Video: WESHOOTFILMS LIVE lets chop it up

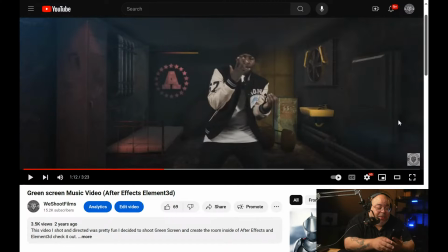So we have to hold on for a minute. Hold on. Yeah, I'm going to show you something else, too. Let me see. Let's see the other joint. I mean, I'm going to show you this other joint.
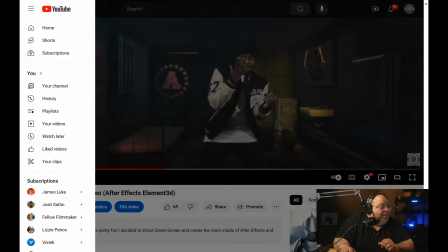Man, why it brought me way back to the beginning, though? All right, hold on. Yo, I got some stuff that ain't never been released, man, but I can't release it. I wish I could, man. These dudes be tripping.
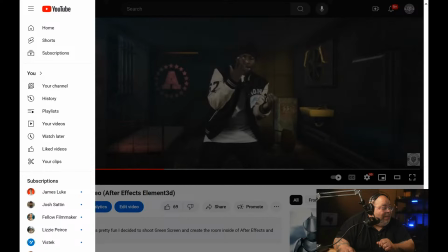I'm sure you've seen this one in Unreal Engine, though. y'all might not have but y'all had to have seen that one I answer before she get mad yeah
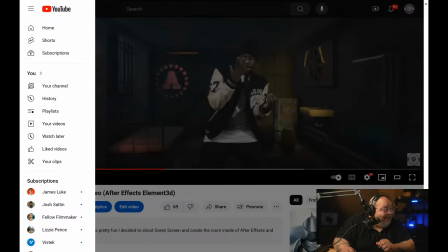I just texted her though I just texted her you know what I mean I just texted her see now this is a regular music video I'm gonna show you a regular music video not green screen this is a regular music video
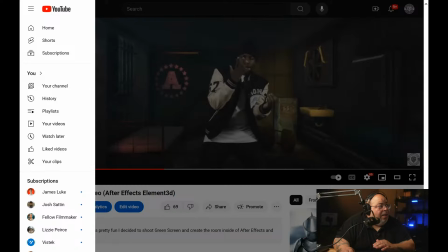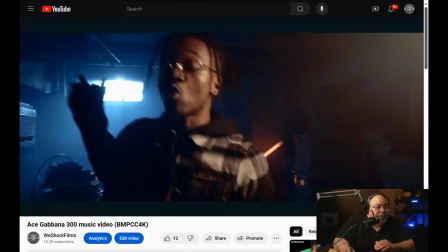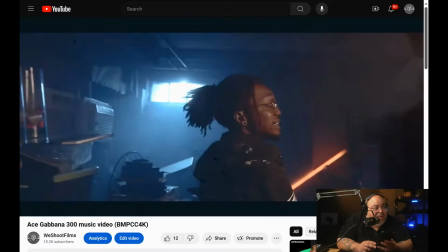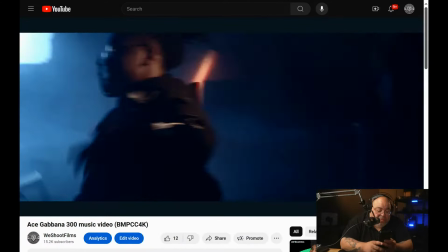Tank, plastic, spoon, a bigger plate Shit, I'm in a sum If you ain't my dog,
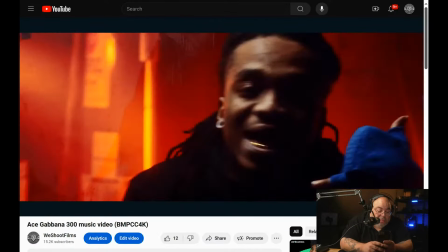you in my way I got plenty of hoes I don't never call them anyways And I got plenty of clubs Wear these black joggers every day Bitch,
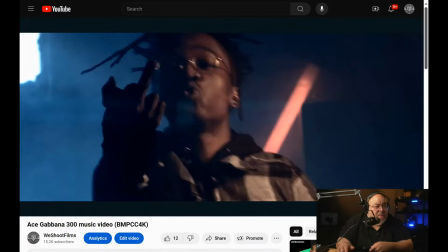listen Talk about who you was Is you still it?
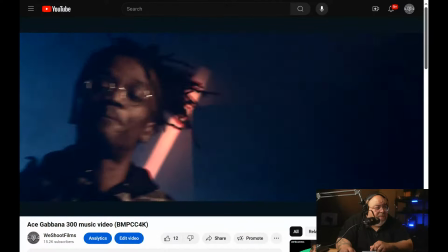Yeah, this shit gonna stay up in my blood Big pimpin' I can't give a fuck about no bitches I'm trippin' I feel down Got back on my shit Niggas bitchin'
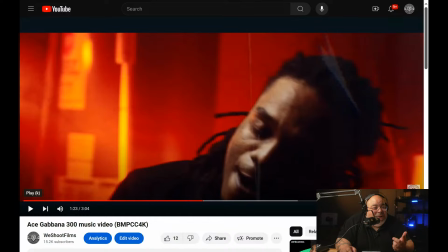Now this video, I'm telling you
Black Magic 4K all day let me remember let me think you know it was it was the black magic 4k this was the black magic 4k it definitely was um yes
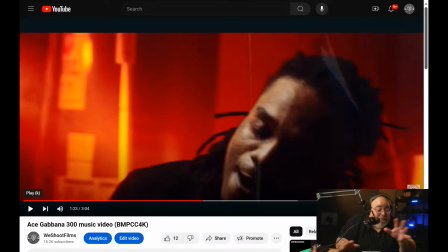everything you see was on this is a real video not on the real engine i did everything in green i mean i'm so used to talking about green screen i did it handheld and it's all in the same area like literally it was a small little basement but because you know
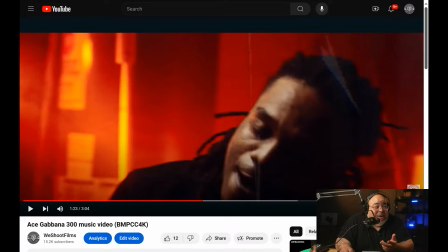your lighting you can make it look so different you know what i mean like this is all in the same little basement you know
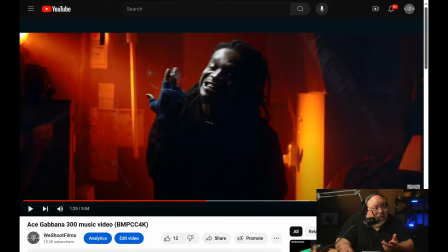see i got this light over here just hitting the background with the red then i got him separated you know what i'm saying and with the movements and i put some overlays and then some little you know what i'm saying but it's not like people try to create with this vibe with transitions.
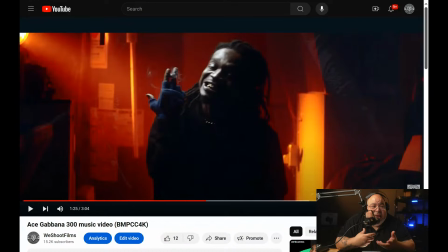There's no transitions in this. It's just me editing. I got some overlays on it. And that's it. You know what I'm saying? There's some good editing, some good music, and you vibing.
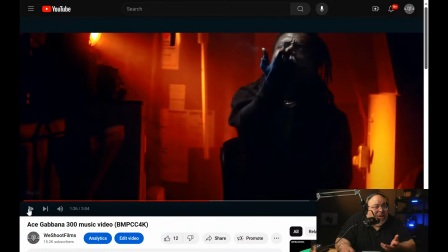You know what I mean? Now, this right here. Let me go back over here.
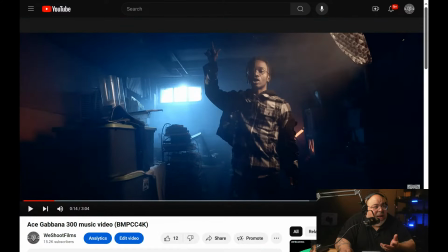Now, right here. See? I got a blue light. I gelled it blue. Okay. It's coming out from outside in. I got fog in the room.
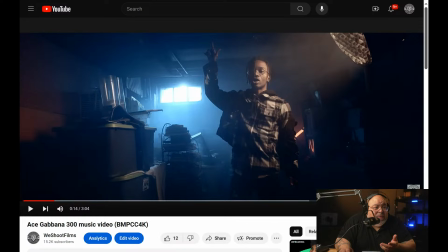Haze. That's important. You know what I mean? You know what I mean? I got the, you see it right here. This is like a 20 inch, uh, soft box with a grid on it just to concentrate on him.